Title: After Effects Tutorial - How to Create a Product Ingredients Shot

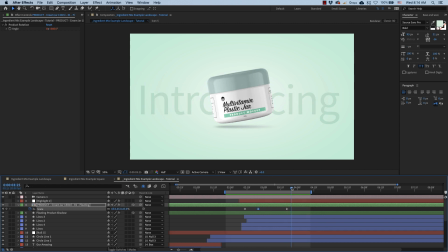(4:11)
okay so let's see how this plays all right and that looks pretty close so let me just tweak this a little more all right and that's our product in the shot and
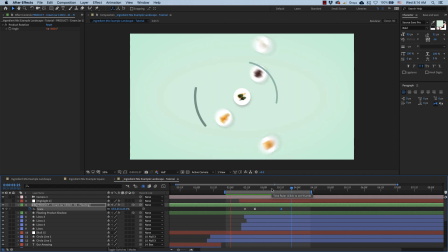(4:27)
as you can see it pops in really nicely but without the rotation it kind of looks a little dead. So let's give it some rotation. I go to its effects tab, add a keyframe here where I want it to be facing the camera and then over here I'll rotate it to minus one and
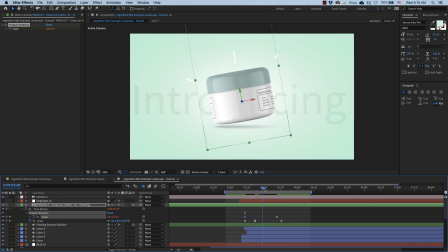(4:53)
if I scrub through it yeah that's looking right. Next I'm going to ease this guy and soften it curves so that it slows down really smoothly and then as it comes to stop one more thing I want to do is add another keyframe over
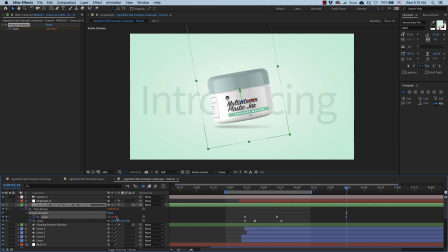(5:11)
here and so that it continues rotating and
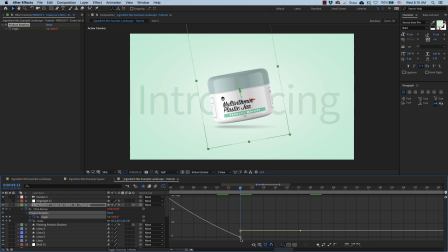(5:17)
then we need to zoom in here and bring this guy up so that after it slows down it doesn't stop completely but instead we have a nice transition into into this constant rotation.
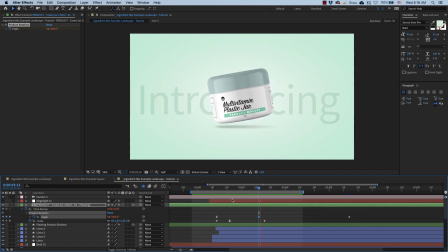(5:31)
Okay, so if we preview this now, and we have our product fully animated just as I showed earlier in my demo. And you can see just how much realism that rotation adds to our shot.
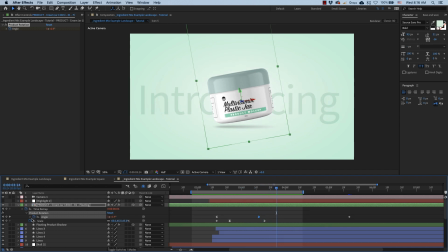(5:45)
Now, as I mentioned, you don't have to use our 3D mockups here as you can use just a plain product image. So let me show you how that works.
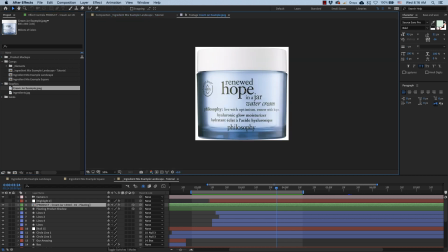(5:56)
over here i have some random image of a jar that i downloaded from google so let me just show you how i add it
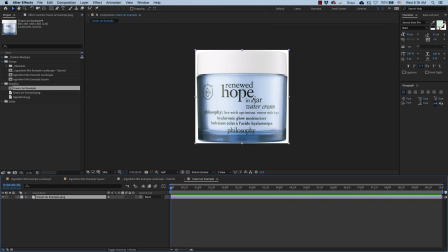(6:02)
into our scene i drag it over here into a new comp i
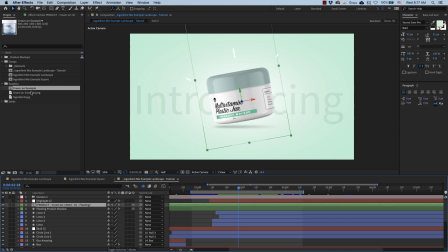(6:10)
scale it down a bit okay now i drop it over our mock-up and replace it all right so i see what's happening here our mock-up had some time remapping so let's just turn that off
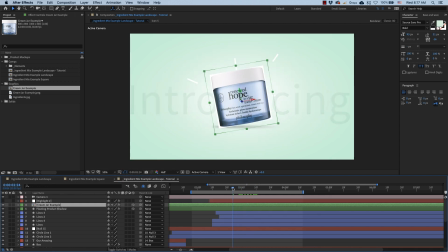(6:24)
and there it is. Okay, now let's just go into its comp and I'm going to cut this guy out from its background.
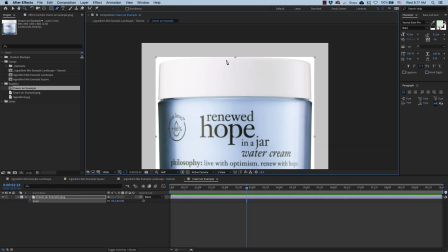(6:32)
I grab a pen tool and quickly draw a mask around it.
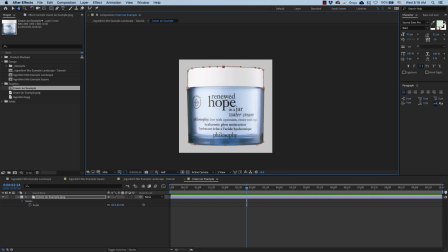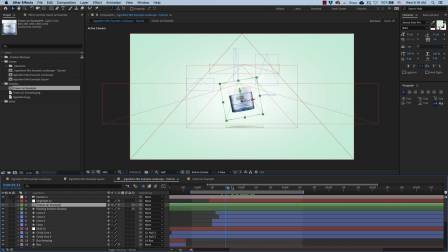(6:42)
And there you go. That's our jar photo added to our scene. And now I can also enable our highlight layer. I select my cream jar layer in this drop down and we have a highlight running across our product. So let's just see this.
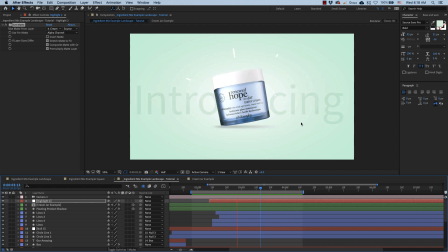(7:03)
Now not as cool as when the mockup was rotating, but that's still something very usable if you want to do this on the cheap. Alright, and I think that covers our demo. Thanks for watching, feel free to play around with this scene and let me know if you have any notes or feedback.